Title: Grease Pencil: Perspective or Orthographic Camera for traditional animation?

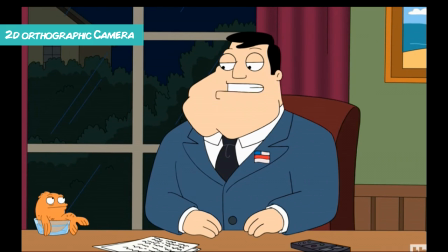[4:10]
Most 2D animations, like the ones I listed earlier, rarely use a 3D camera, or our default perspective here in Blender.
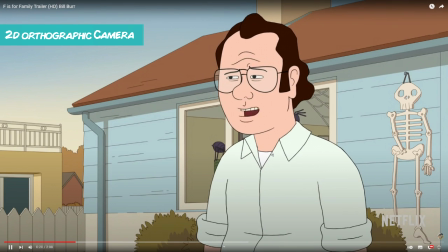[4:16]
These cartoons are probably made in Toon Boom, which is a layer-based animation tool. Let me show you some examples of this at work in professional cartoons.
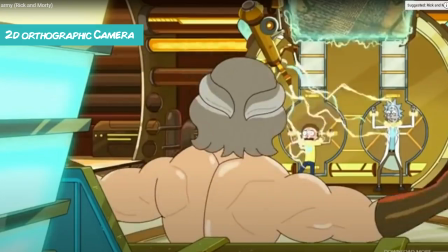[4:26]
This scene in Rick and Morty is currently a 2D camera, until this elaborate camera dive,
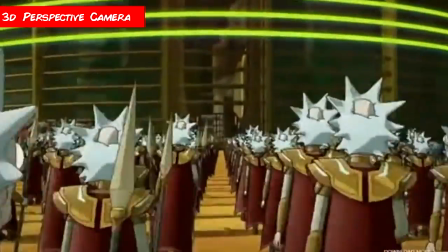[4:31]
which is all in 3D perspective, switching back once the move is complete.
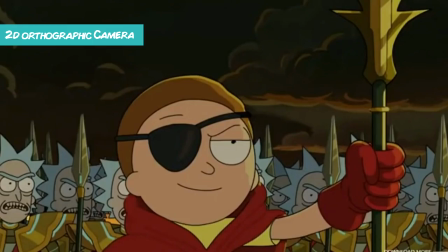[4:37]
Now, you can clearly see the difference in appearance between the 2D and 3D scene when looking at the characters side by side.
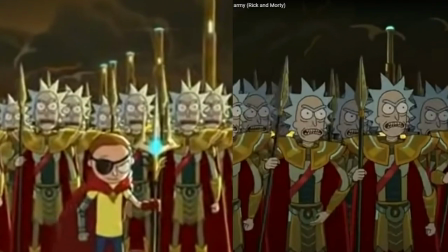[4:45]
An animator is likely to have had to draw the extra dimension to all these ricks to accomplish a flying shot like this because of all of the rick's hair.
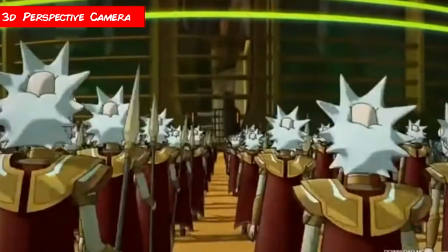[4:52]
Again, it's a great cinematic shot, but it feels different, doesn't it? The characters don't quite look the same.
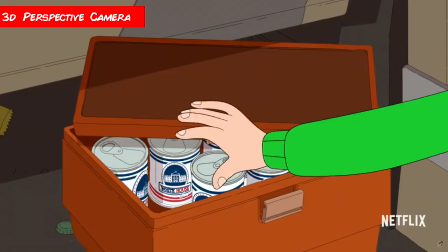[4:58]
The same method is often used in mainstream animation for vehicles, spaceships, or action shots.
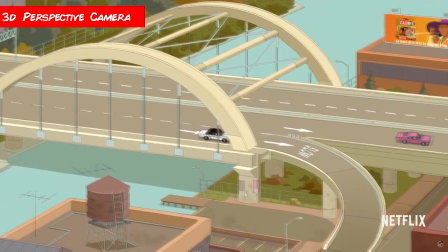[5:04]
Moving cars are tricky to draw, for example,
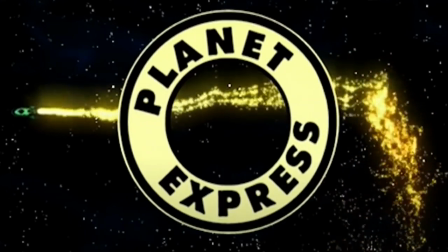[5:06]
so the animators save time and have a 3D vehicle that they can either rotoscope over or apply a toon shader to make the 3D look 2D.
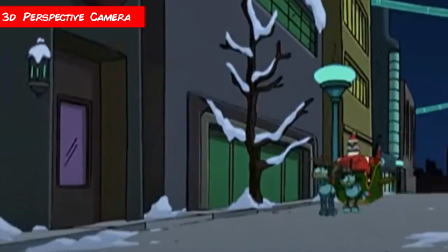[5:14]
Here in Futurama, you'll see Fry and Leela are 2D, while Santa is a 3D model.
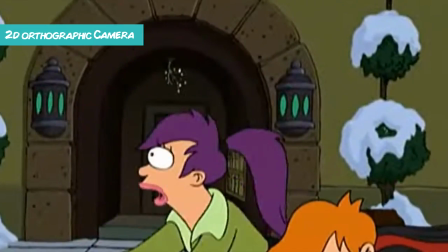[5:19]
They're separate renders, so it's easy to sew these together. Santa switches back to 2D as soon as the complex sleigh move has stopped.
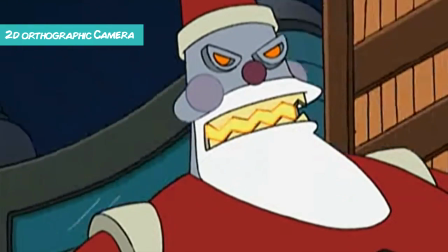[5:26]
So you can see the industry only uses 3D camera shots where they need to, reverting back to 2D at the very earliest opportunity.
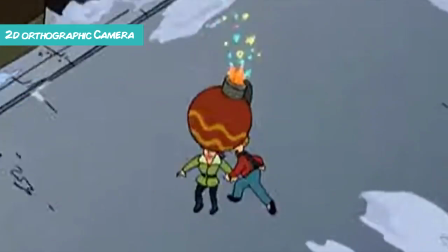[5:35]
So let's try and explain how an orthographic camera works, with the wonders of Disney.
This is the plan for a super cartoon camera.
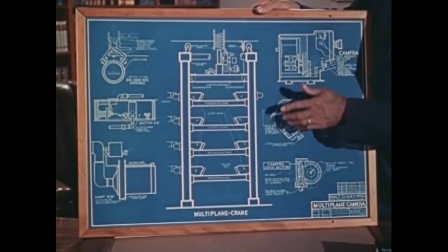[5:42] We call it the multiplane camera.
Back in the 1930s, Disney pioneered a manual multiplane camera for 2D cell animation. This method has been digitalized and is ultimately similar to the camera in Blender now.
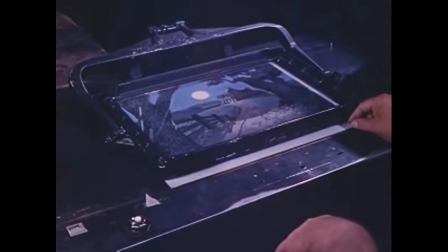[5:56] The problem was how to take a painting and make it behave like a real piece of scenery under the camera.
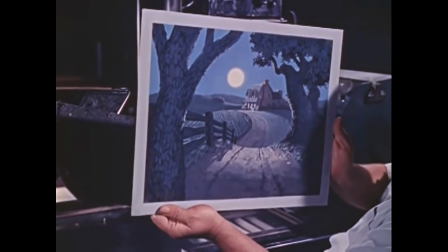[6:03] The trouble was we were photographing a flat two-dimensional background.
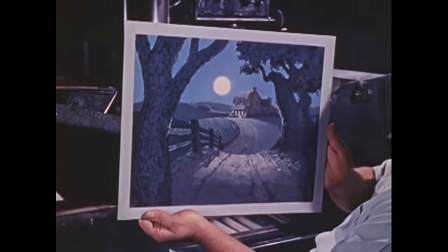[6:07] So we set about making plans and blueprints for a new cartoon camera that would overcome this. The different elements in the scene were separated according to their varying distances from the viewer.
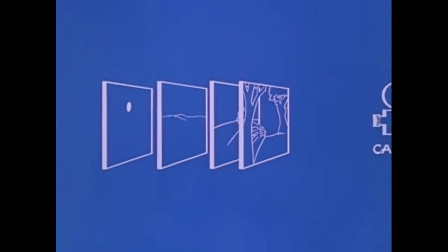[6:18] This put the moon on a plane farthest away from the camera. With our original picture broken down in this manner, it is possible to control the relative speed with which each individual part of it moves to or away from the camera.
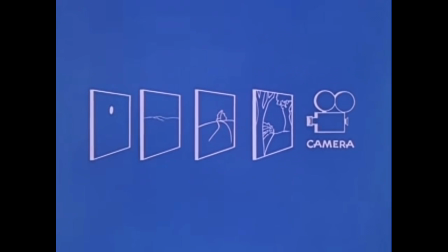[6:34] But the moon remains absolutely still, and so it will always remain the same, neither growing nor shrinking in size.
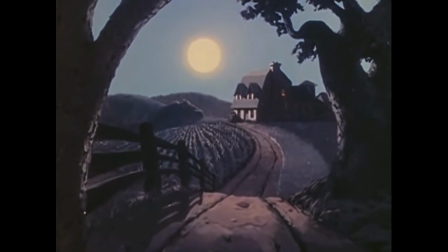[6:41] And here now is our same moonlight scene, the way the multiplane camera sees it.
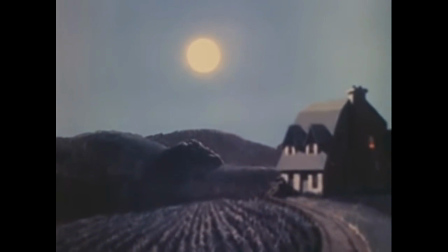[6:48] As you can see, we finally got the moon to keep its proper distance.
I highly recommend watching this video about 2D animation actually if you're interested.
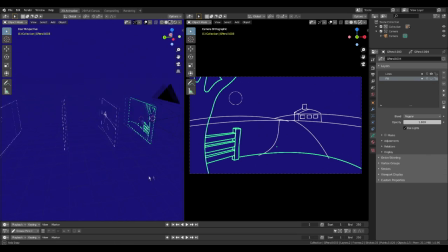[7:01]
Unlike a perspective camera, objects closer to the camera don't appear any larger. Instead, the 3D space works more like a way to manage layers. We can forget the minute adjustments required in perspective cam to ensure we keep perspective and move our objects more broadly. We effectively turn Blender into a layer animation tool like Toon Boom using this camera.
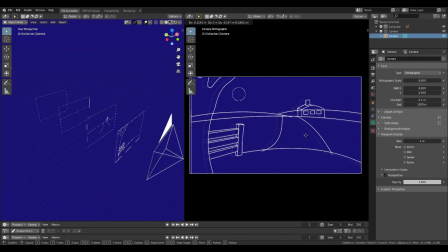[7:23]
So what can we do in orthographic and what can't we do? Well, we can pan as usual, we can zoom by changing the orthographic scale of the camera, changing our scene size. If we want to give the impression of perspective that we've lost, we can simply scale our objects.
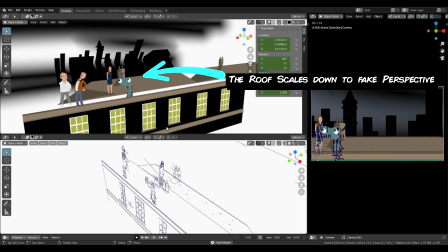[7:38]
The benefit here being that we control the scale of the objects rather than the perspective camera giving us the control.
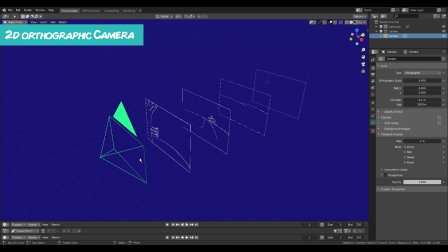[7:49]
So if all we need to do is zoom and pan, which is mostly true of all the cartoons I mentioned above, then all we need is orthographic cameras. If we need something more complex, then it's time to call on the perspective camera.
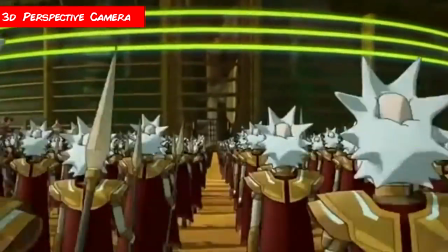[8:02]
The camera shots I've referenced are great examples of how the industry uses 3D within 2D to accomplish great shots.
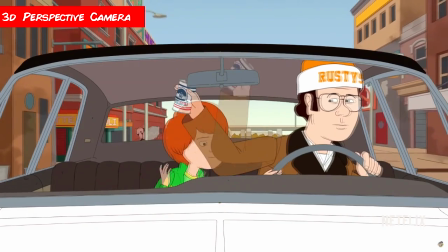[8:09]
Look at the background in F is for Family here. It's detailed, in perspective and looks great.
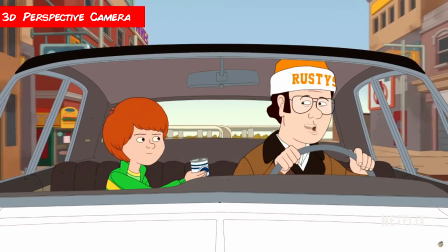[8:15]
To my eye, this looks like a 3D camera.
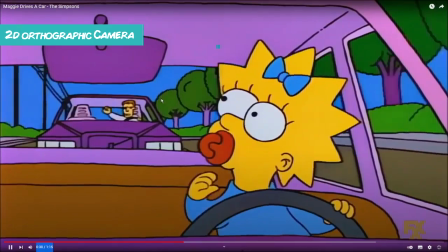[8:19]
Whilst if we look at an old 2D frame by frame of the same event in an old Simpsons for instance,
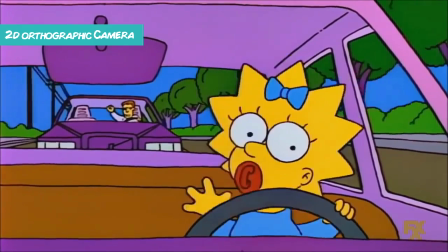[8:24]
it's a very simple set of repeating frames, because this type of drawing is very time consuming and very difficult.
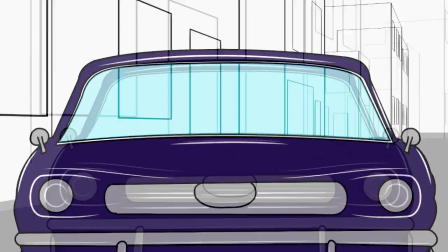[8:32]
Initially I wanted shots like this in Illegal Aliens. I mocked up a really quick chase scene as well.
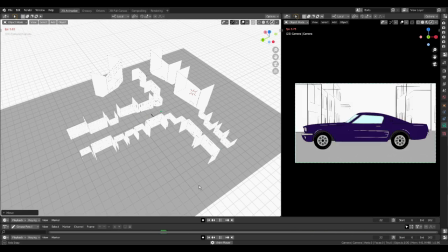[8:38]
As test goes, it certainly passed, but the amount of additional drawing required meant this would take too much time to achieve for the significance of the shot,
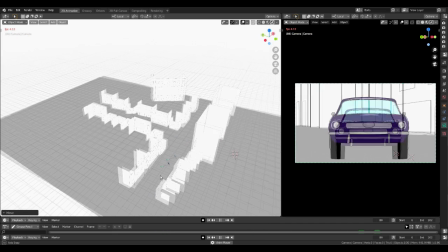[8:45]
which is the story of most animation. Most work won't be an animator's finest work, it'll be their most efficient.
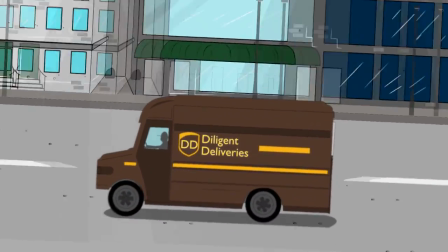[8:51]
So we ended up with shots like this. Nothing wrong with it, it's just a bit blander. When it's time to use perspective, or if you just don't like orthographic, here's some tips.
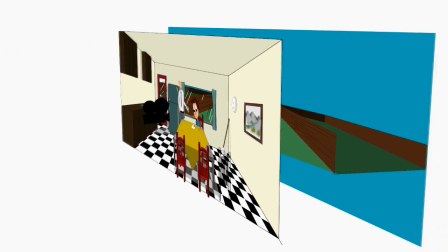[9:04]
Firstly, make sure all the objects belonging to the same character or item are very close together on the Z axis.
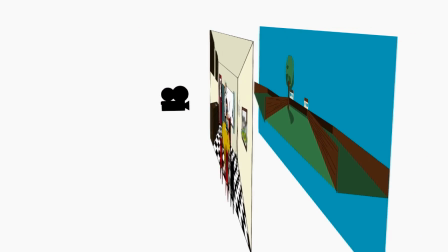[9:10]
This will avoid creeping in your shots.
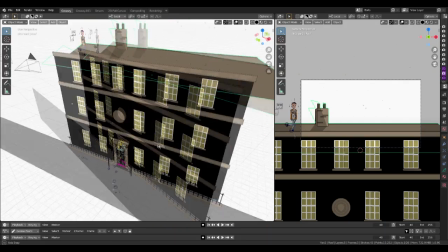[9:16]
If you're using a 3D camera for a camera move, make sure you've drawn or modelled the protrusions on an object.
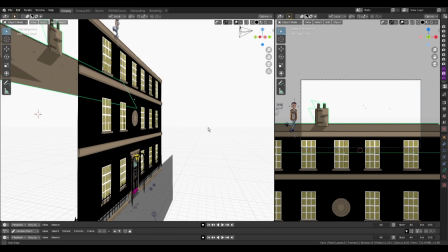[9:22]
You can see here in the dive shot discussed earlier that the window ledges and brickwork of the building are extruding.
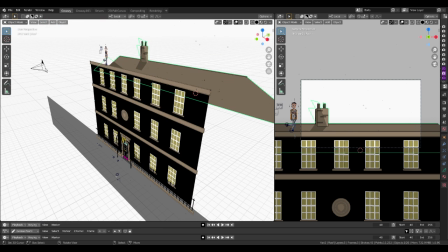[9:27]
This makes the shot feel 3D instead of a camera looking at something 2D.
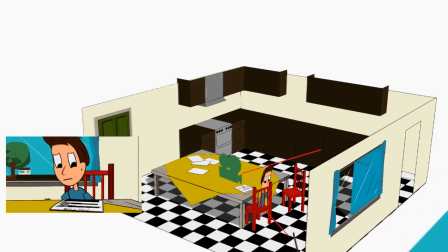[9:36]
Ensure your flat objects are perpendicular to the camera so they don't appear flat.
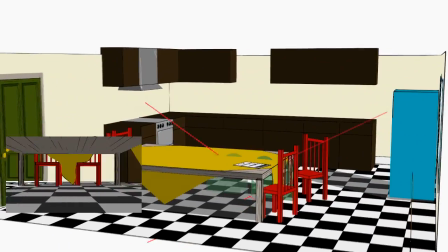[9:41]
That means that flat objects have to face the camera head on. You can actually set up a driver that will always face the camera to achieve this automatically.
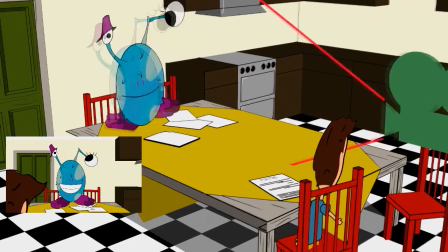[9:49]
To assist with the depth of field, you will also need to make sure your scales are correct.
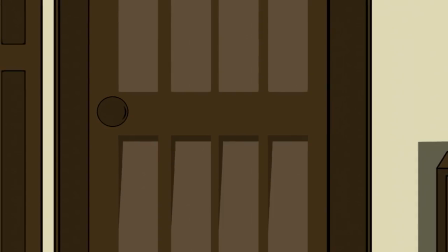[9:53]
A human is not 5 meters tall, for example. Make sure you draw things to their real life size because it does have an effect on the camera and depth of field when you come to rendering.
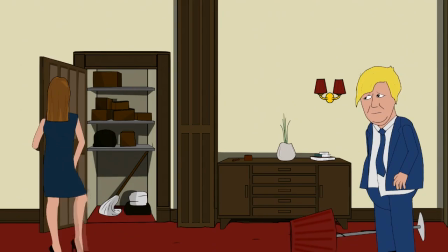[10:04]
So hopefully this video has taught you something about cameras in Blender.
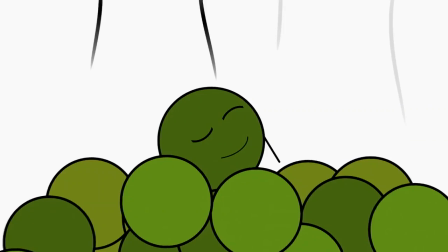[10:07]
I might not have got you to convert, but hopefully this will help you understand when it is and when it isn't a great situation to use each method.
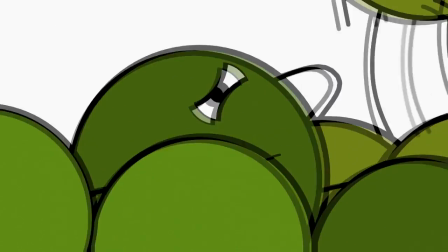[10:16]
Feel free to ask any questions in the comments. I do share my grease pencil animations on this channel and PomProd if you'd like some more content.
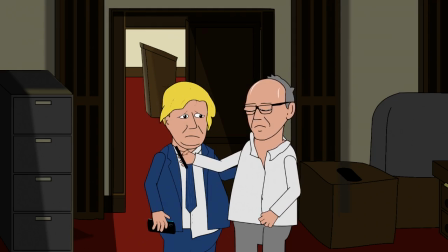[10:24]
If you found this video helpful, please give us a thumbs up and subscribe for more grease pencil content.
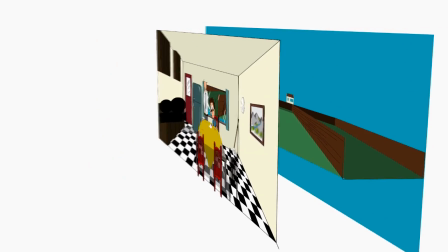[10:29]
I'm now going to get re-recording my next tutorial before Blender updates again and it's all different.
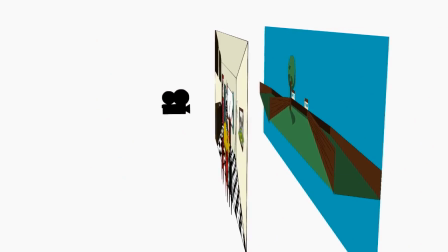[10:35]
Until next time guys.